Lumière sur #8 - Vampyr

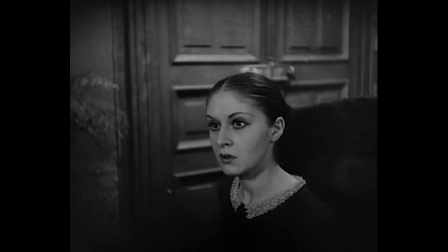Dans un premier temps, Rudolf Maté, alors directeur de la photographie sur ce film,
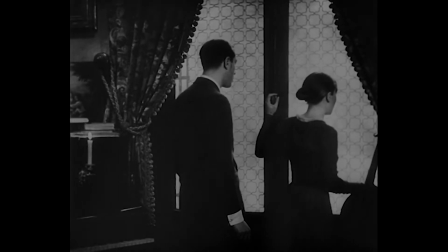voulaient donner à Vampyr une image très contrastée entre ombre et lumière afin d'avoir une forte opposition visuelle entre le bien et le mal.
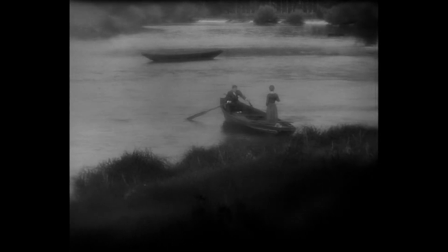Malheureusement, de retour du laboratoire, Matté et Dreyer eurent la mauvaise surprise de constater une image surexposée et voilée.
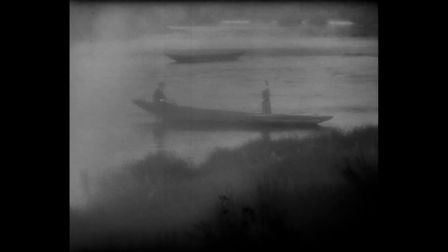Mais finalement, séduits par cet heureux hasard, ils poursuivront leur film avec cette image très diffusée qui va fortement renforcer l'atmosphère d'irréalité de Vampyr.
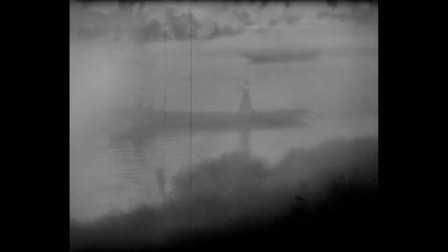Enfin, il y a un autre point très important dans la conception de Vampyr qui est à prendre en compte.
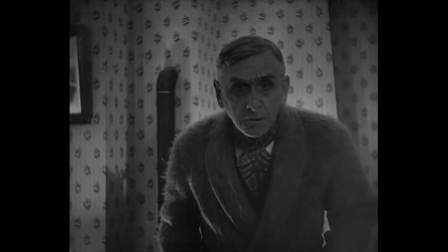Il s'agit des dialogues. Le film a été créé simultanément dans trois versions, une allemande, une française et une anglaise.
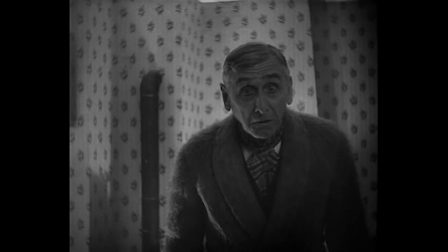Mais évidemment, aucun comédien ne maîtrisait ces trois langues, et Dreyer en profita pour resserrer le texte au maximum, allant droit à l'essentiel.
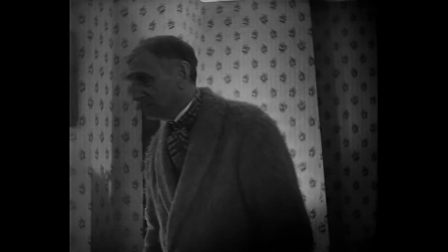Le nombre restreint des dialogues augmente encore l'aura de mystère de vampire, et ce pour deux raisons.
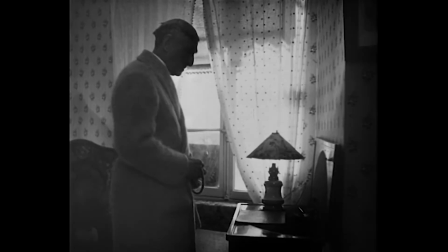La parenté avec le rêve, où souvent ne se prononce aucune parole, ainsi que le caractère divinatoire des rares mots prononcés par les personnages.
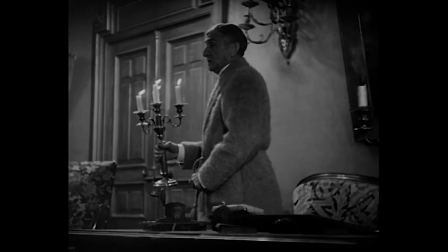En ce qui concerne les acteurs, Dreyer aimait énormément travailler avec des amateurs, ce qui était très rare à l'époque.
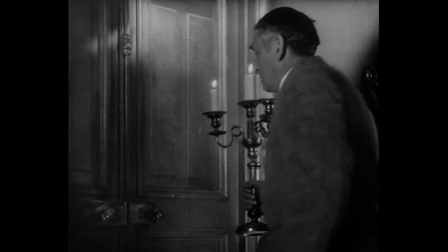Mais ce choix de n'employer que des amateurs à l'exception de deux acteurs professionnels que sont Maurice Schutz qui interprète le Châtelain,
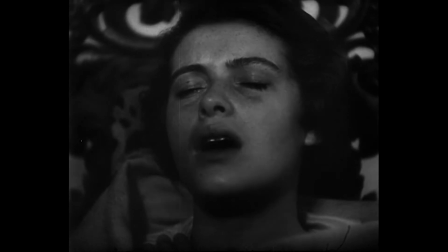ainsi que Sibyl Schmitz qui interprète Léon, l'une de ces deux filles,
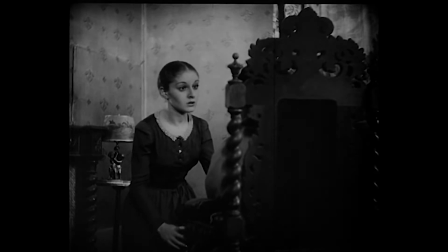va à la fois renforcer ce côté très étrange que va amener l'amateurisme au même titre qu'une certaine crédibilité des personnages dans l'univers qui nous est proposé.
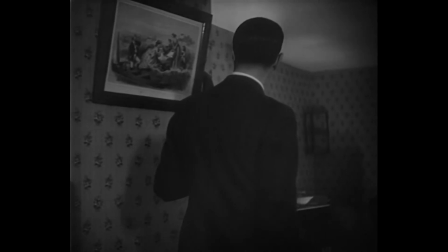On peut aussi parler des décors en disant qu'absolument tout ce qui est présent dans le film a été méticuleusement choisi par Dreyer.
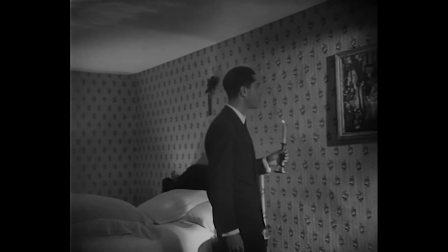Il est même allé jusqu'à faire élever des araignées et les faire disposer avec leurs toiles à des endroits bien précis dans le cadre.
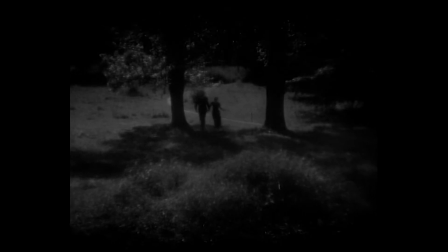Le film fut quasi unanimement salué par la critique,
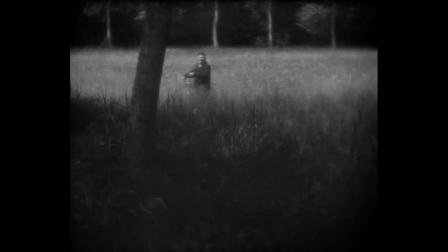mais fut un échec commercial qu'on doit très certainement à cette audace formelle que le public de l'époque n'avait peut-être pas compris, ou tout simplement pas apprécié tant Vampyr est différent de tout ce qui a été fait à l'époque visuellement.
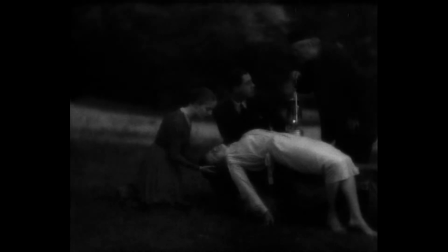Car dans ces thèmes, Vampyr est très fidèle au code du film de Vampyr, à une exception près.
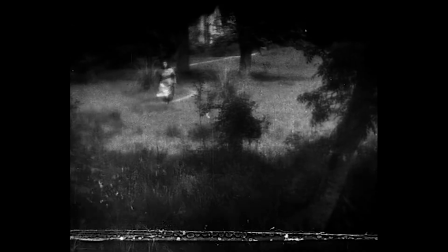Il n'y a pas d'amour passionnel, et cela s'explique très facilement lorsque vous verrez qui est le vampire du film de Dreyer,
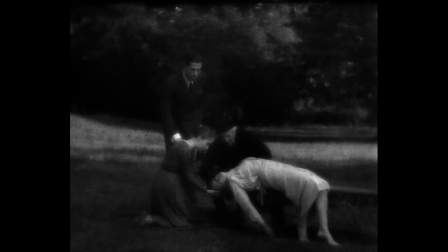mais aussi parce qu'il n'ajoute pas au film le caractère psychologique et explicatif qu'on trouve d'habitude dans ce genre.
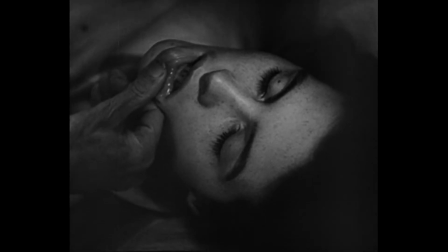Là où les explications cassent le rythme, où les références et les informations supplémentaires sont souvent livrées de manière convenue et attendue,
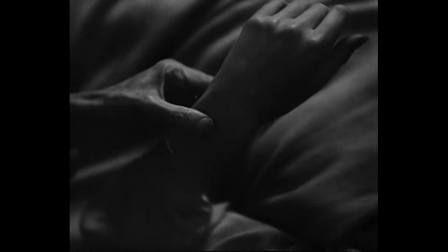chez Dreyer, elles sont furtives et la narration est très fluide. La caméra est presque constamment en mouvement, un mouvement continu qui n'accélère ni ne ralentit,
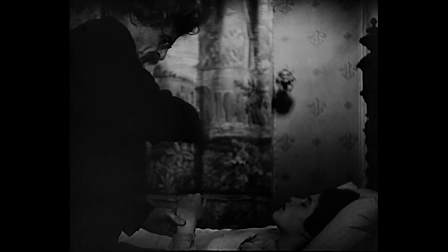ce qui fait que Dreyer ne s'attarde sur aucune image, aucune symbolique plus qu'une autre.
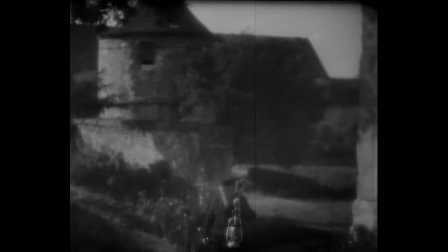Patrick Zeyan, dont l'analyse de vampire est excellente et dont je me suis allègrement servi pour faire cette vidéo,
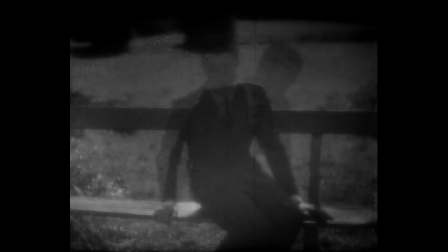qualifie le film d'hypnagogique, c'est-à-dire se situant dans la zone incertaine du demi-sommeil.
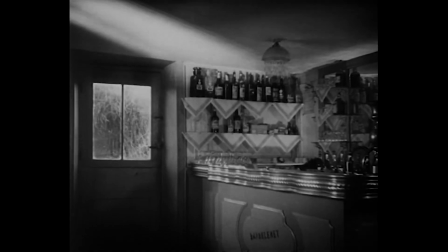Le film est un cauchemar dans lequel vient s'égarer un voyageur imprudent et distrait, à savoir notre personnage principal, David Gray.
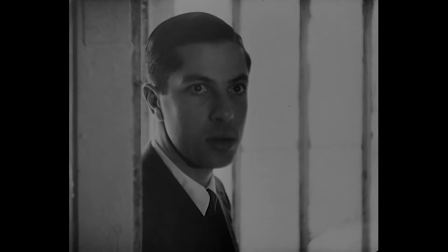Personnage qui traverse le film dans un état ahuri, assistant bouche ouverte, les yeux écarquillés, à tous les événements qui ont lieu dans le village de Courtampierre.
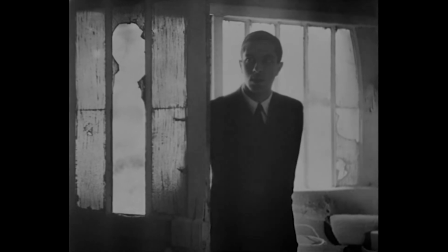Dreyer nous conduit, comme le fait le fanu qui l'adapte ici, dans un monde parallèle au nôtre, possédant sa propre logique.
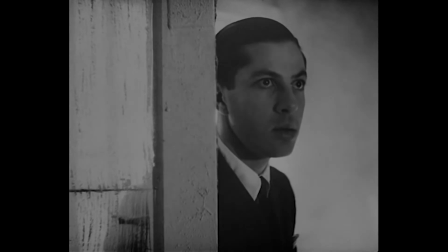Dès le début du film, d'ailleurs, les signes que nous entrons dans une sorte de monde parallèle nous sont exposés sous différents aspects,
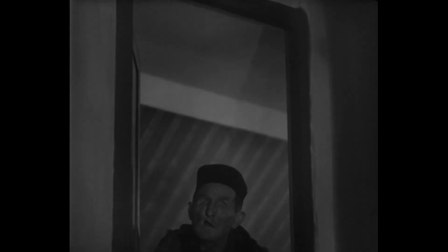notamment en confrontant le personnage principal à d'autres personnages aux physiques beaucoup plus étranges.
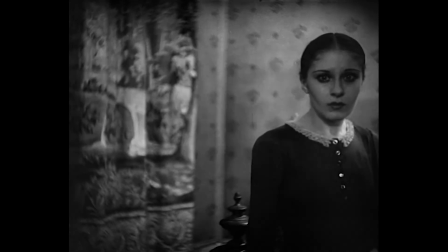La plastique du film est magnifique, les plans sont tous plus beaux et étranges les uns que les autres,
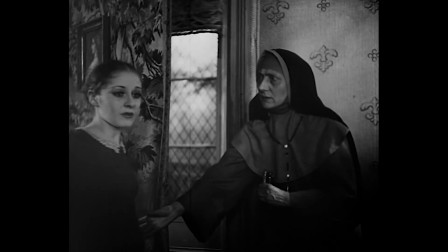mais il y a une séquence qui deviendra mythique, et qui est un chef-d'œuvre à elle seule pour son audace visuelle.
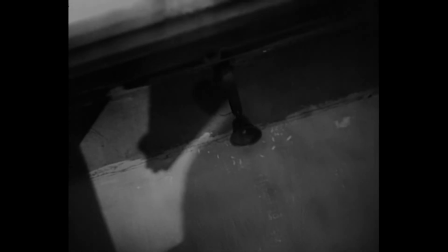Le point de vue adopté est celui d'un personnage allongé dans son cercueil, qui voit défiler en contre-plongée par l'ouverture vitrée le paysage extérieur qui le mène au cimetière.
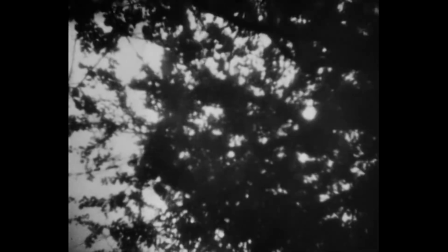Je vous parlais la dernière fois de la force des plans d'Eisenstein, accentuée par la puissance de son montage extrêmement dynamique.
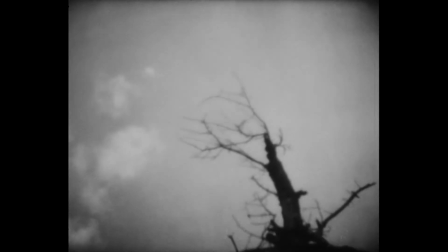Eh bien, ici, la force des plans de Dreyer l'est tout autant, en étant accentué par la sobriété de son montage rythmiquement lent.
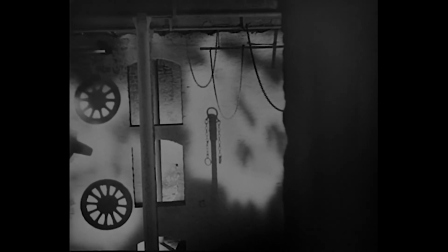Le montage doit être au service de la manière dont on aborde un sujet.
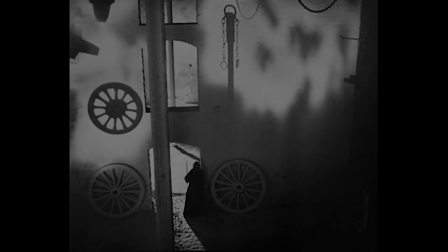Il apporte une grande cohérence au récit et contribue plus que le reste au rendu final du film.
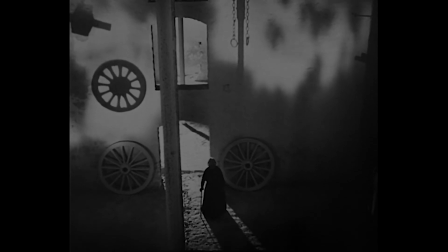C'est peut-être bête à dire,
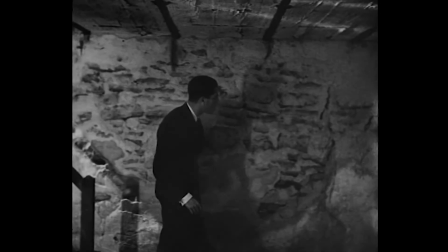mais la conception même d'un film dans son écriture et dans le tournage des séquences va forcément conditionner le montage et doit quasi systématiquement être réfléchi en amont.